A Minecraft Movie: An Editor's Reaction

okay yes I have seen the things online about this and this and this now I will say this the Minecraft movie trailer is actually good you might be wondering why I just said that considering what I just showed you based on what everybody else is saying as well on the internet but I'm not talking about the CGI behind it I'm talking about the editing.
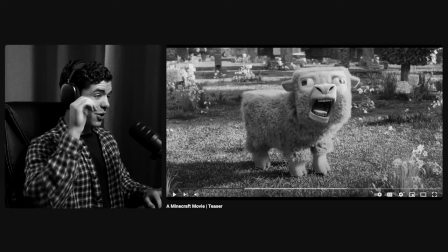0:32 Today I looked at the brand new Minecraft movie trailer and broke down different things strictly based on the editing itself, not everything inside of the trailer. So I decided to take a different look at it considering that I am an editor and there was definitely some things that I was a little bit surprised about when it comes to the actual editing itself. Considering the statement that I just said, The Minecraft movie trailer is actually good. It's surprising how many things can be packed in a minute-long trailer, and that's exactly what I broke down. So let's go ahead and get into the video. A Minecraft movie teaser. And yes, I've heard all of the complaints about it when it comes to the CGI, but that's not what we're focusing on in this video. We're going to be looking at the actual pacing and editing of it that's put together as a trailer.
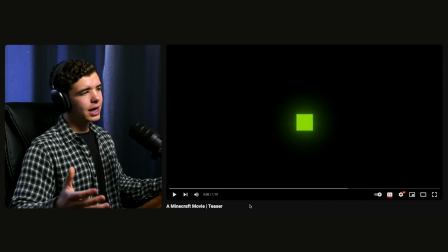1:30 With that being said, if I enjoy or like certain things, I'll give some of my opinions about other things as well, but we're strictly going to be looking at the editing in and of itself, not necessarily the actual contents inside of the trailer. You have to really focus in on making it as entertaining and intriguing as possible to make the person want to go see it when the movie comes out.
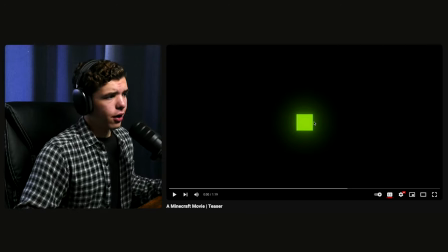1:59 We got it started off here. It's that 4k loaded in. Starting off, we got this block and indicating Minecraft. It's all about blocks. So that's a good way to start. It's a little bit glowing. All right.
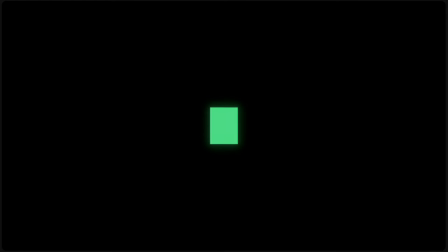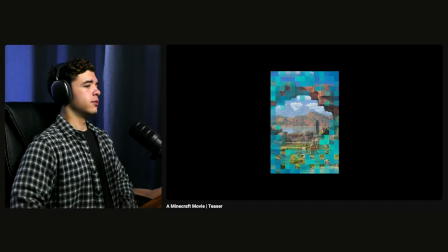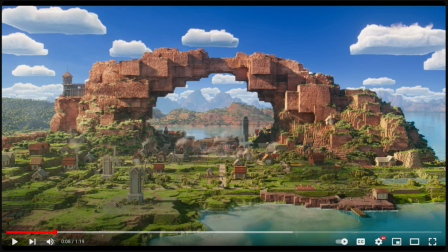2:23 Okay. So first I'm going to say this shot right here, uh, going into this first shot one, this doesn't look that bad. Okay. But you've got that little ding at the start that kind of establishes it. And then there's sound design behind going through, obviously,
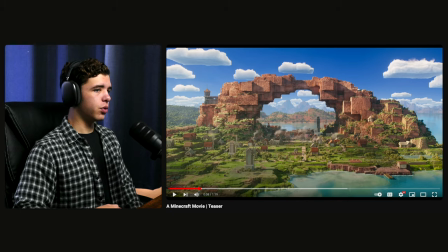2:41 you know, if you've played Minecraft before, uh, which I'm sure most people have at some point. Um, But if you go through portals inside of the game, it makes that sound effect. And so they added making it more cinematic as it goes through. They add to that sound effect like you're going into this world. Now, there is some kind of sentence or saying that's in the background that says step right this way.
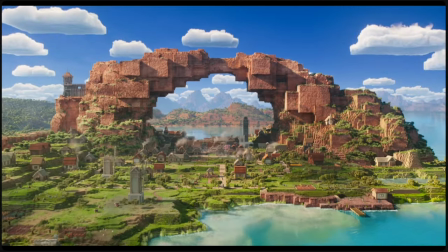3:20 I don't know what that's about. whether that's something that Steve is going to say.
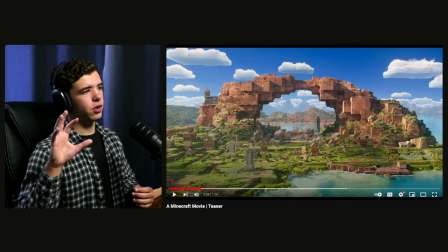3:26 Yeah. I mean, there's a lot of sound design and it's an indication of going into the world of Minecraft itself. And now you're about to see in a second from this next shot, what that really means or what that's the context of it.
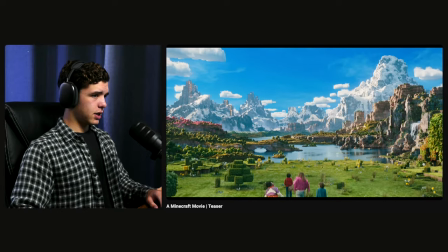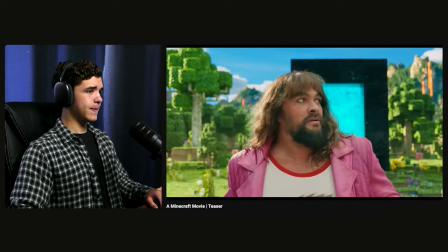Yeah. Yeah.